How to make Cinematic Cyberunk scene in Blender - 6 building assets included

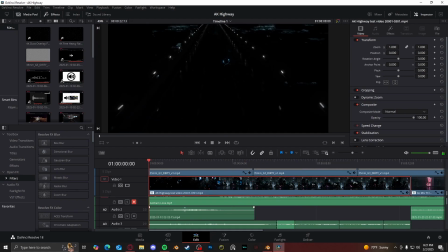1488s
And then as for the sound effects, I spent hours upon hours on YouTube just searching up sound effects of just different stuff, like motorcycle, or like city ambience, or like city billboards and stuff like that.
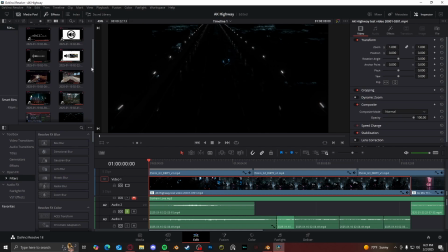1508s
Cyberpunk city sounds. I just spent hours and hours searching for sound effects until it compiled all the best ones that I liked. So the first one I used was this one right here. I forgot what this audio was, but I think I slowed it down.
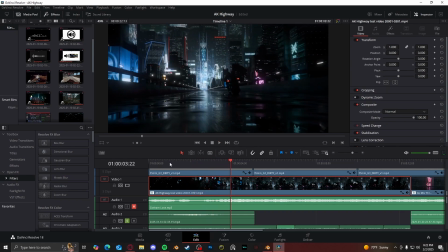1524s
I think it was just a bike moving in a highway sound effect. And then the next one was this one right here.
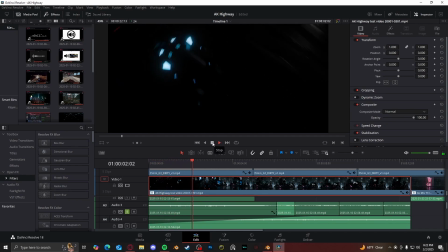1532s
Just a motorcycle.
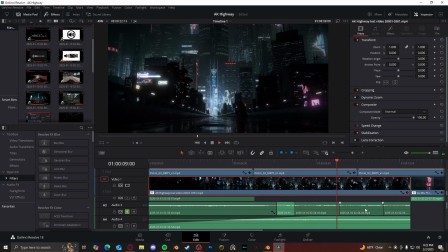1537s
And then I replayed the last part and slowed it down a little bit, so I just had it repeating.
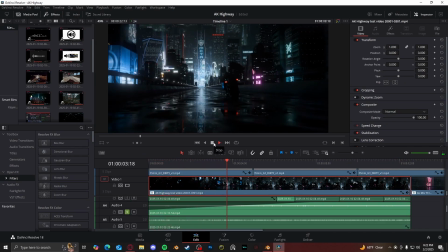1543s
And then a third motorcycle sound effect. This one is a little bit more consistent, and I think I like this one the most out of the three.
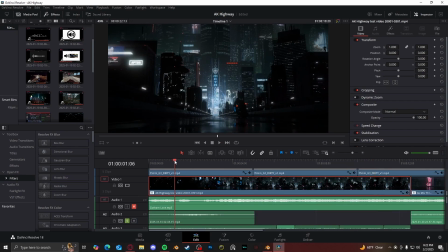1554s
The first sound effect kind of gives it that Doppler effect,
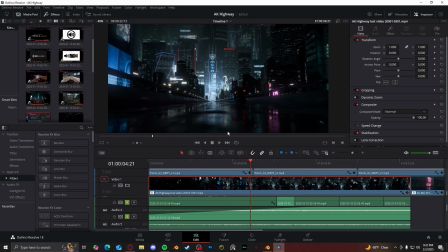1558s
and then the third and second sound effect kind of give it that consistent moving bike speed.
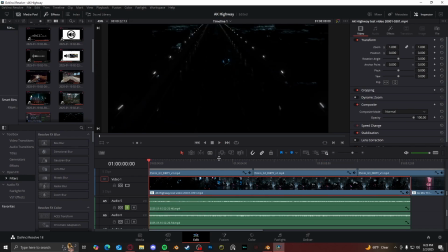1565s
And then for the fifth audio, I think I found on YouTube just like police siren, and I put that in there. It's barely noticeable, but it's there. For the sixth sound effect, I think it's another motorcycle sound effect.
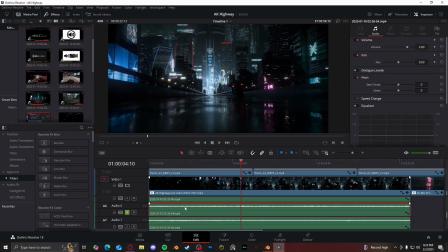1585s
But this one was, I think this was actually a video, a POV video of some dude driving through traffic on his motorcycle. So I ripped that, and it worked perfectly here.
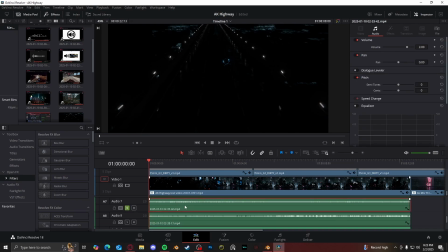1596s
And then seventh sound effect, I think this was actually, I looked up online, Cyberpunk 2077. Yes, the game. I think it was like driving through Night City ambience on motorcycle.
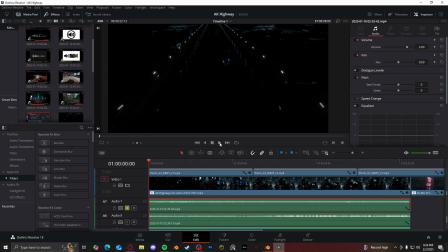1611s
And I just grabbed a clip from the middle of like that hour-long video and put it in there, and it worked great.
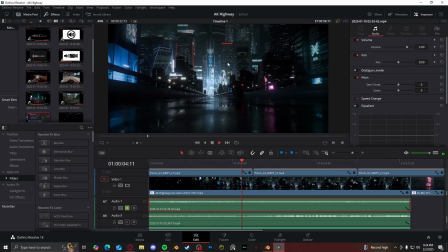1618s
Because you can also hear the ambience of the city and the noises in the background.
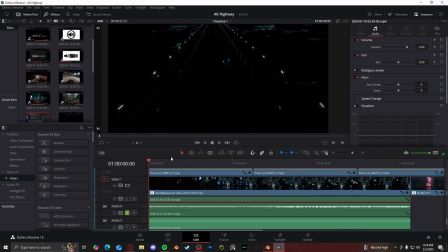1623s
It worked perfectly here. And then for 8, I think it's also Cyberpunk 2077 sound effects.
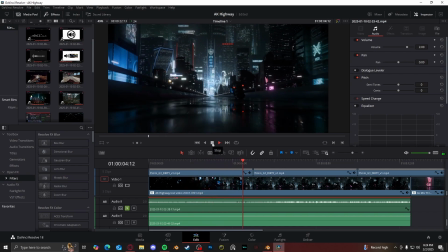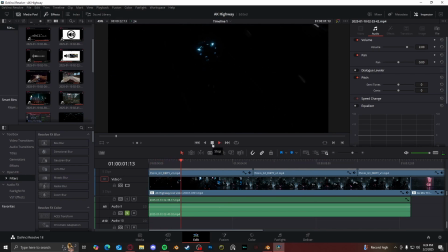1638s
And then the last sound effect is again more Night City sound effects. Just Night City ambience. And all of them together make up a nice conglomerate of SFX.
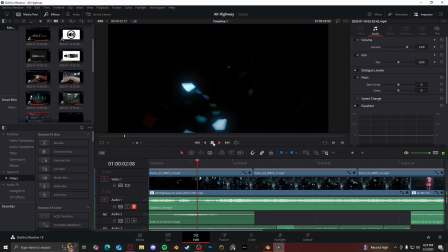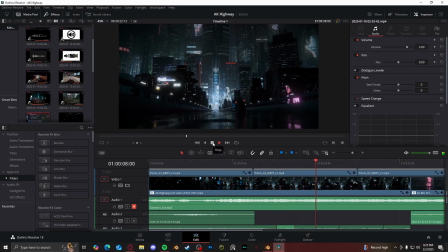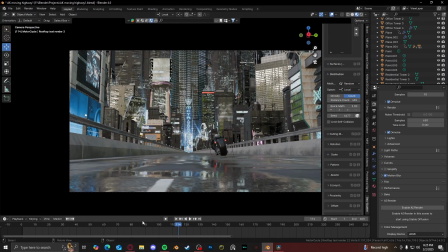1663s
And I think that is it for trance, really. Like, there's really nothing more to this.
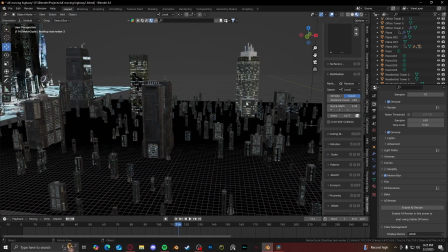1669s
I'm not a professional at giving tutorials, so I'm sorry if I missed some things or glossed over some things too quickly.
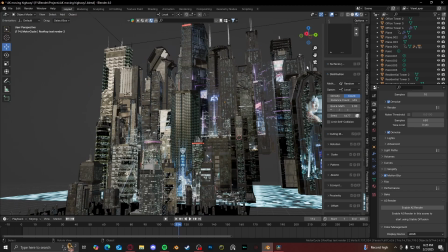1677s
But yeah, that is the behind the scenes of how I created trance.
Can I see you tomorrow night?
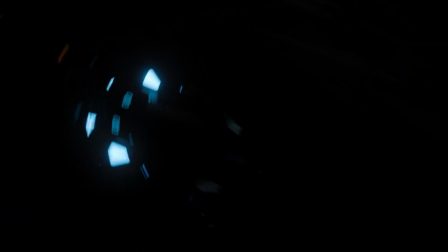1682s Sure. But don't you mean tonight?